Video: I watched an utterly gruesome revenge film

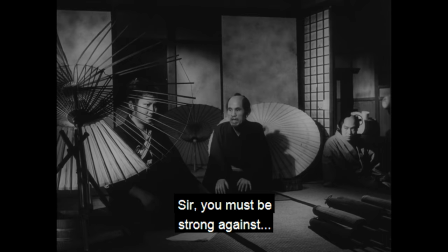You learned this lesson 7 years ago.
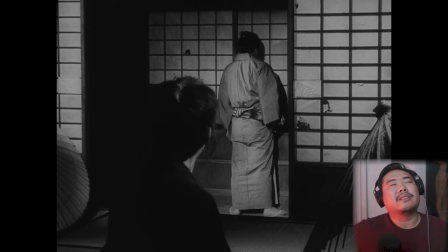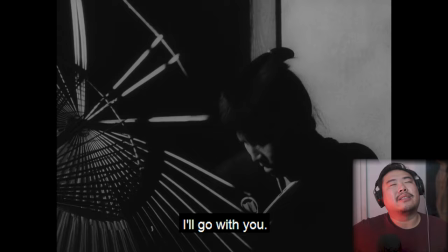That moment in a movie when you know a character is going to irrevocably fuck up.
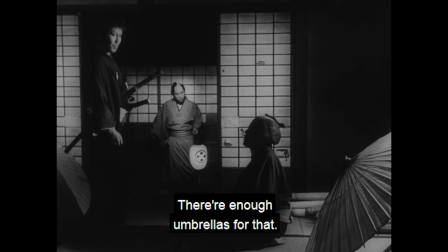There it is.
おっと、そう来なくちゃいけない。 いたたまれたものではございません。 そのほどには、もう傘もできておろう。 でもこれくらいでは。
So, like, I'm really struck by the way he's kind of composing this film and blocking this film comparatively to Funeral Parade of Roses to the degree that it feels like it's, in some ways, like a completely different filmmaker.Something that's like ever present in Funeral Parade of Roses, if you watch it,
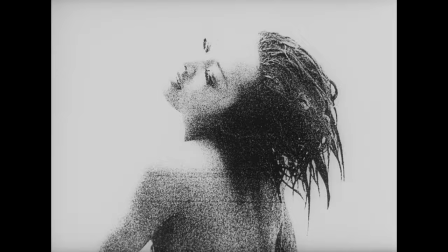you're immediately struck by kind of like how engaged the camera is with the characters.
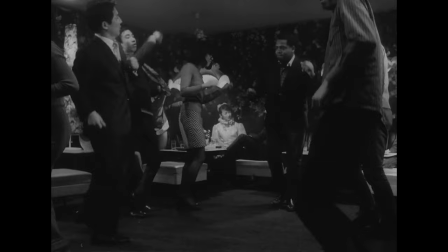Like it's all up in their grill. It's usually a lot of handheld stuff.
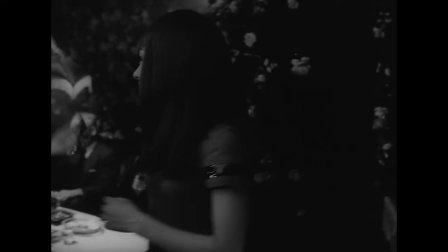And you're right inside of the life of Eddie, and her life and her livelihood and her perspective.
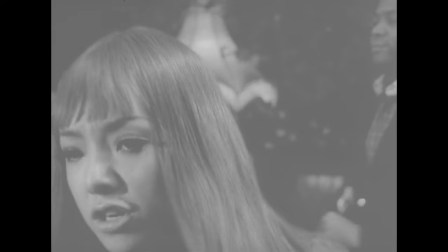Like the opening scene of the movie is her engaging in very, very close up intimate sex.
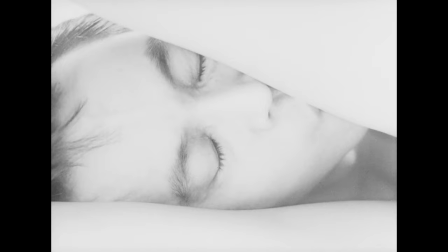And,the camera kind of like flowing over their bodies and taking it all in, drinking in the androgyny of, or even femininity of Eddie's body. And it's like something that's like so divorced from the structure, the way that this is filmed, where I remarked on it when we had the overhead shot of Gengobi and Koman making love, that we start out engaging in that and then it's completely completely divorce. It pulls away from that. And I wonder if this is a structure that this movie is going to break as it goes along, or this is going to be kind of like the austerity of the movie, that Matsumoto, although capable of this kind of more ground level, more like new wavy or Japanese new wave style, will exercise a kind of denial in representing the emotional distance or the emotional coldness of this era, of these people that he's representing.
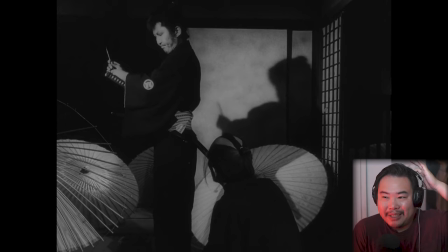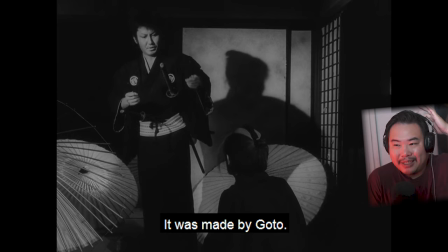And with the shadows, I love the kind of like, it's like puppetry.
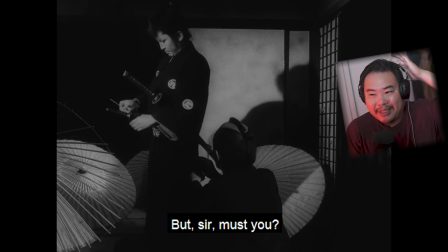We get to see like the person, the individual, and the act, like a caricature or a silhouette of them performing,
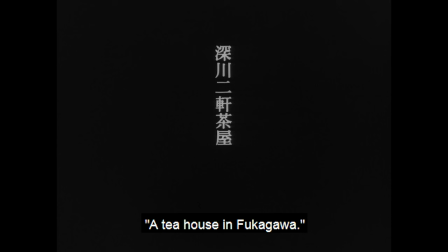performing the gestures, performing the theater, the spectacle of it. Oh, they're gonna fuck him so hard.
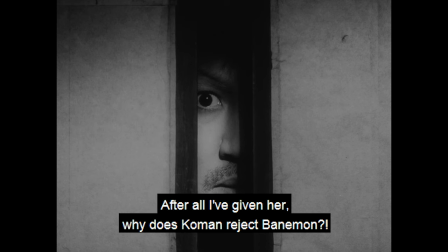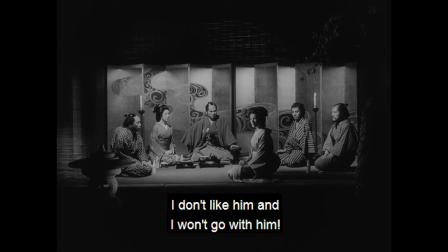I love this aspect of performance as well. If this is meant to be an ambush, that they're performing this refusal, it always kind of reinforces this idea of theater, of kabuki, of this story that's being told over and over again. These ancient stories, these ancient impulses, something that's so well known, so deeply written into our DNA, but revived anew every single night. Such a clear manipulation.
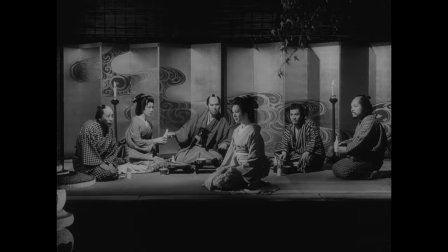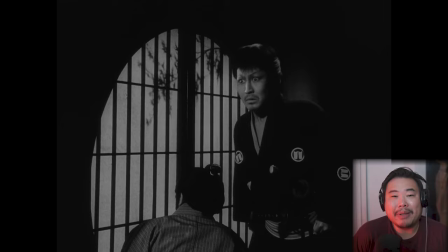I love this performance that she's putting on, like she's in a theater.
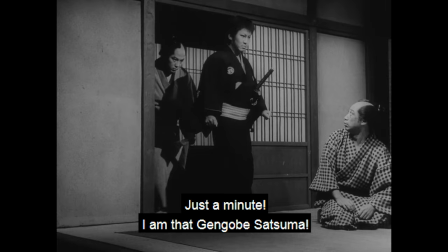A samurai's pride will always outpace his wits.